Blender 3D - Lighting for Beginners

This video is sponsored by Displayland. Today we're going to be going through the basics of lighting in Blender.
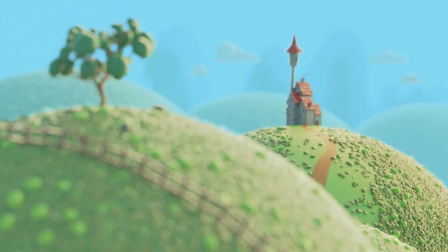8s
Lighting can take your image from amateur to professionals very quickly, and I often get asked by beginner artists how they can improve their renders, and almost always it comes down to bad lighting.
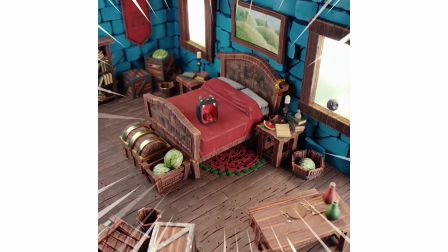17s
We're going to look at how I approach lighting in my scenes for my animations and my upcoming short film as an example to learn. So ray trace lighting, which is what the Cycles render engine uses, is actually very similar to how real world lighting works. So if you'd like to get better at lighting, it's best to study real world examples.
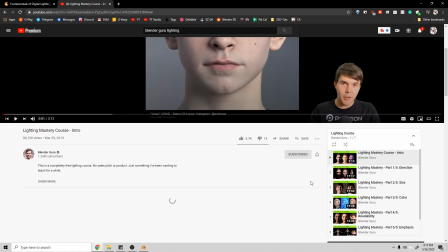34s
Now I'll be covering a few lighting basics, but Blender Guru already has an amazing series on lighting, and I'll be focusing more on lighting in Blender and how to use Blender's lighting tools.
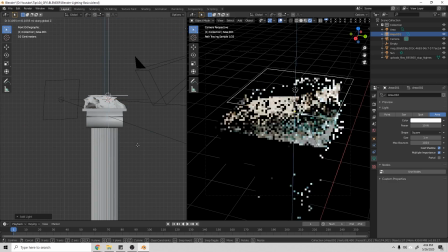42s
However, first we will start with a few lighting basics, then move into actual lighting setups in Blender.
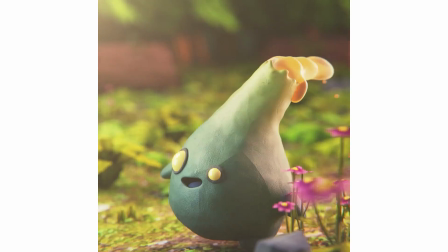47s
First, let's focus on depth. Your render is a 2D image, and lighting will help convey depth in your image.
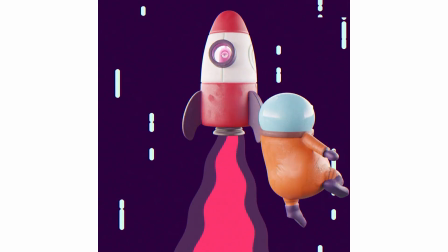52s
Be intentional with your shadows and your highlights, and use them to wrap light around your object and complement the depth of your geometry.
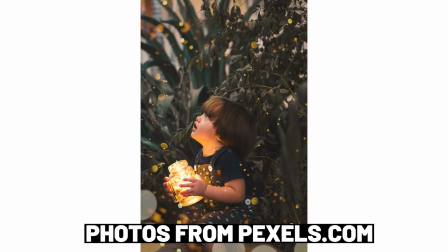59s
Next, make sure to pay attention to your color. Usually you do warm colors in the front and cool colors in the back to get that kind of blockbuster look.
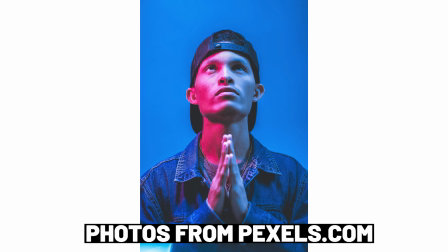67s
However, more recently, lighting has gotten a lot more experimental in films. You shouldn't lock yourself into traditional lighting colors, but you should adhere to color relationships.
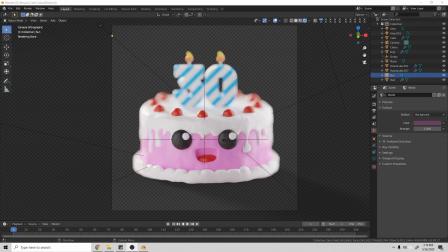75s
Let's go through some basic types of light that you can use in most simple lighting setups, which is your fill light, your rim light, and your key light. Now there are many more types of light than this, and you don't even need to use all of these, but we're going to use these as kind of a starter because there's some basic lights that are commonly used in most setups.
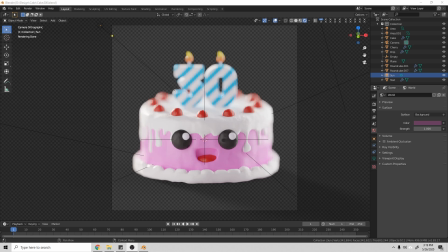90s
As an example, we're going to be using this 30th birthday cake scene because it is very simply lit with these lights. Now it's worth noting that here I introduced a bit of color into the background, and I just did this as kind of an ambient fill to kind of brighten the scene and add a cheery bit of color. That's just something I like to do stylistically.
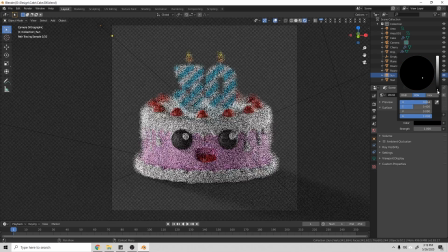108s
It's not very common. For now, I'm going to get rid of that so that we can focus on the lights.
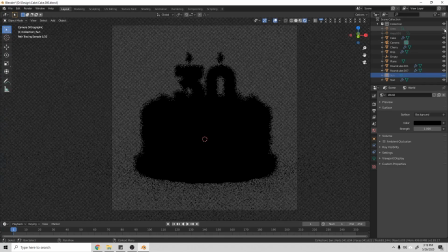113s
Now, one thing I like to do when I am working on a lighting setup is I like to go one light at a time, dial in the controls, and make sure I know what each light is doing before I combine them all. I call this painting with light in a scene, and that comes from a book I read in film school called Painting with Light, which I highly recommend if you're looking to get better at lighting.
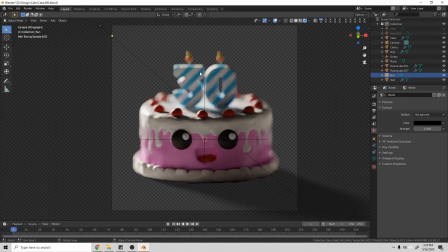132s
So let's go ahead and look at what the sunlight does here. The sunlight in the scene is hitting from a higher angle from above, and what it is doing is serving as a highlight rim around the shape of our character with a hotter light, which is also known as a brighter light,
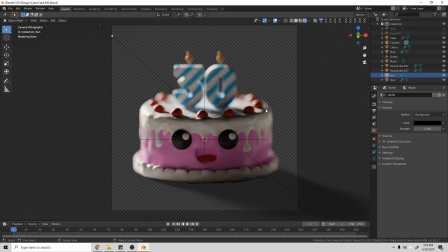145s
meant to highlight our character and separate them from the background. This kind of shows us the silhouette of our character, and that's the purpose there.
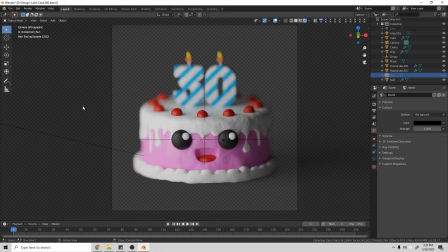154s
Let's go ahead up here and turn on this light. Now this would be an area light off here to the left, and this serves as our fill light. And you can see here this is like a dimmer light, and it is kind of splashed over a character with soft lighting, and you can kind of see that it's filling in a lot of these details so that when we combine it with other lights,
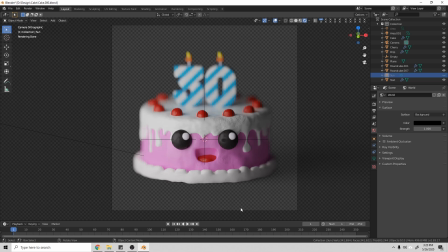172s
there's not a lot of shadows on this character because I wasn't really going for a dark and dramatic look.
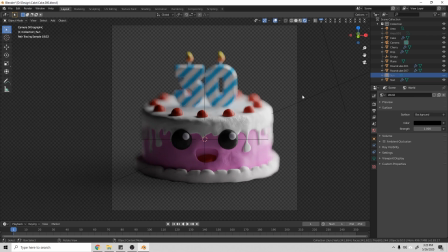177s
Let's look at this last light here. Now this would be what is considered our key light, and you can see that this light is brighter and that it's off to the side and that I've hit from behind so that the light wraps around a bit and shows some of the shape of our character. Now the key light is often the light you're going to use to highlight the scene of importance.
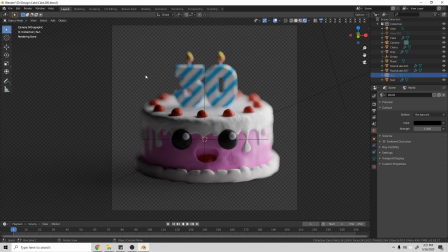194s
So if you had a character, for example, framed left, looking to the right, you would hit from this side with the key light so that your key light kind of faced the majority of your framing. So keep that in mind. That's not as relevant here because the cake is centered in the screen.
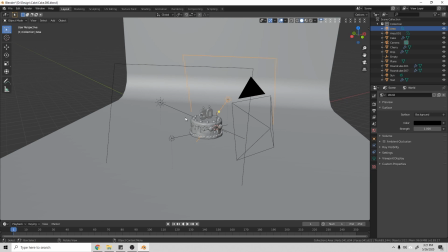209s
Now let's look at the different types of lights that Blender has and how we can use those in scenes.
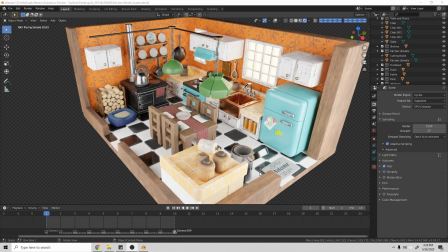215s
Now to show off these next few lights in Blender, I want to use a more complex scene. Now these models were made by the Rusted Pixel, and he has a YouTube channel if you'd like to check it out, and this is for a course I'm doing for MoGraph Mentor.
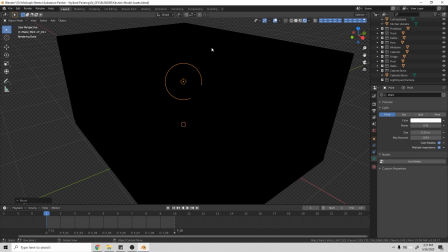229s
So up first, of course, is the basic point light. So if we go ahead and we grab this point light and let's start introducing a little bit
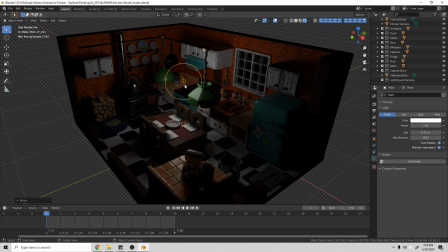236s
of power, you can see that the point light is a circular light that emits light in all directions here.
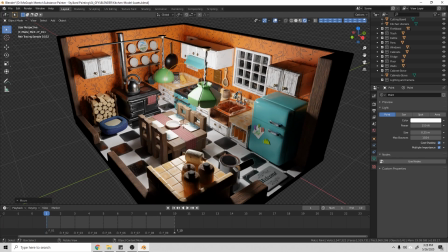243s
And if I just crank that up a bit so that you can see a bit more of the extreme effect, you can see that the light is coming directly here from the center of the light, and it is emitting in all directions.